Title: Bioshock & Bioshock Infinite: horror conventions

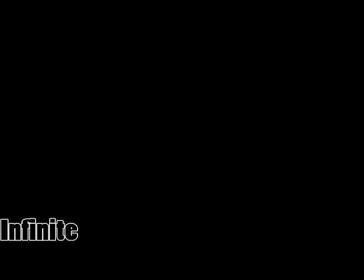(4:09)
When Booker is put underwater it fades to a flashback. All the audience can hear is the knocking as the screen fades in.
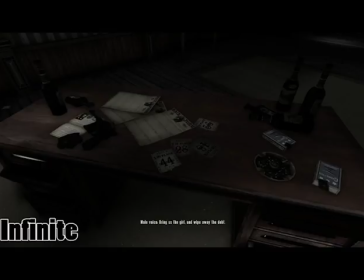(4:15)
An unknown voice can be heard calling names and giving orders. It sounds distorted and threatening.
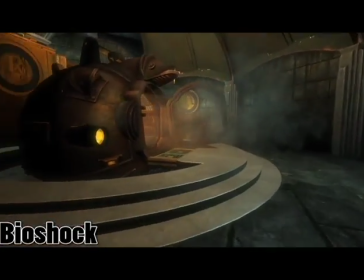(4:23)
For the Bioshock opening, the character has to use a submarine lift to transport to rapture.
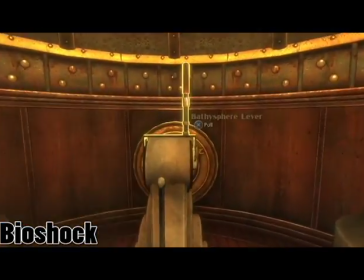(4:28)
There is a limited vision as the character descends into the sea depths. There is only a small amount of visuals.
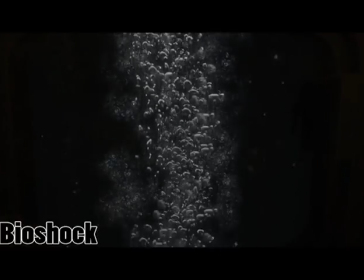(4:34)
The only thing visible is a small window looking out to the world. Similarly to Infinite, it uses isolated settings such as closed space to build up tension.
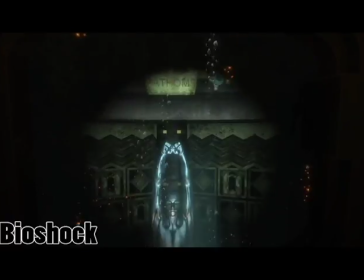(4:42)
The obedient sounds of eerie echoes underwater are the only sounds that can be heard when travelling down.
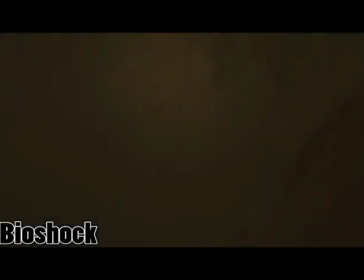(4:49)
It gives an unsettling feel. The more it descends into darkness, the more tense it feels as it builds up tension and hints towards a jump However,
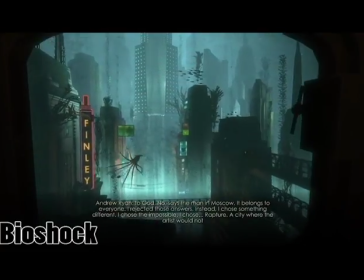(4:57)
once at the area the low lightning water shows the city, it's still a tense scene due to the dramatic low key lightning as it casts shadows of the buildings.
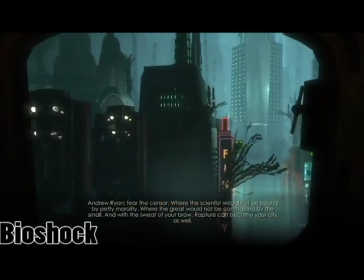(5:06)
The high pitched violin score in the background helps its real strange setting as it's something out of this world.
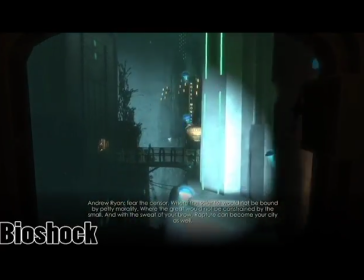(5:15)
The colours are dim and hard to see due to the water. Lightning can be motivated to brighten up areas such as the neon flickering lights.
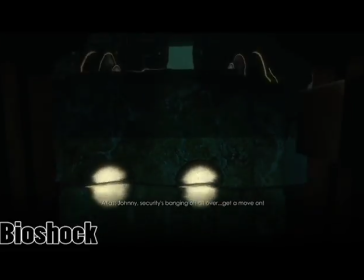(5:23)
Once introduced to the setting, the gameplay starts as there is an excessive use of darkness, it's hard to tell what's going on.
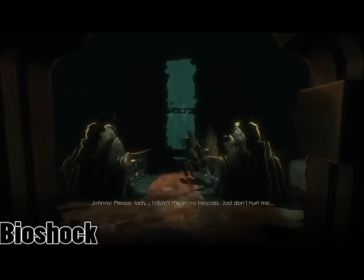(5:30)
The iconography is what makes the scene follow the codes of conventions.
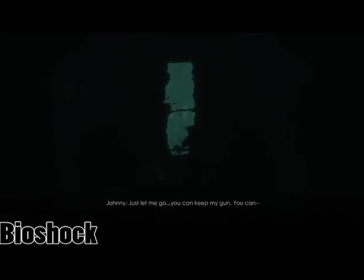(5:35)
The dark colours show danger and unsafeness. The background sounds are dramatic and eerie, making the player uneasy.
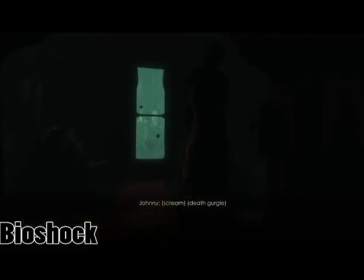(5:45)
The flickering low light shows small areas of the scene for a split second. The player uses the point of view shot to look for his surroundings.
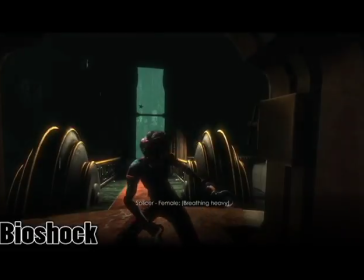(5:53)
The editing creates unsettling tension which is suspense that the player has racing.
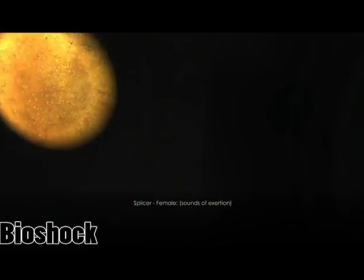(5:59)
It gets disordered with blue flashing lights and screaming to send the player over ease.
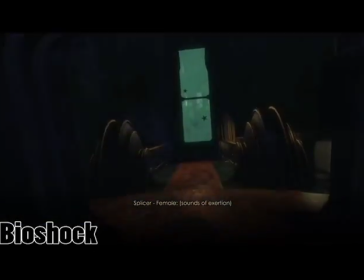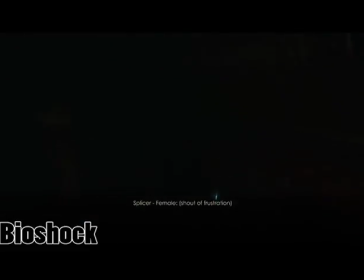(6:12)
There are various types of themes that follow the horror codes and convention genres such as the characters,
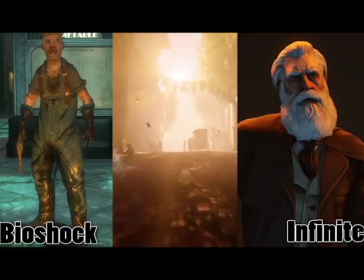(6:18)
the hero, villain, creepy children and the fighters.
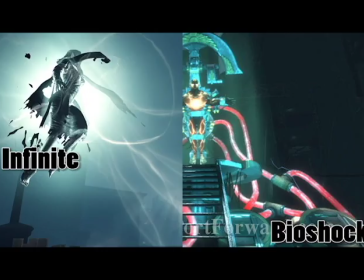(6:22)
The horror themes will be good vs evil, science gone bad and supernatural.
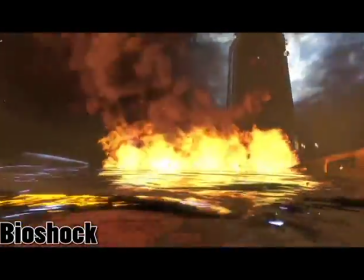(6:29)
Overall both games follow the code and conventions of the horror drama and share very similar ways to do so even if the games don't seem to connect and have different style of beauty.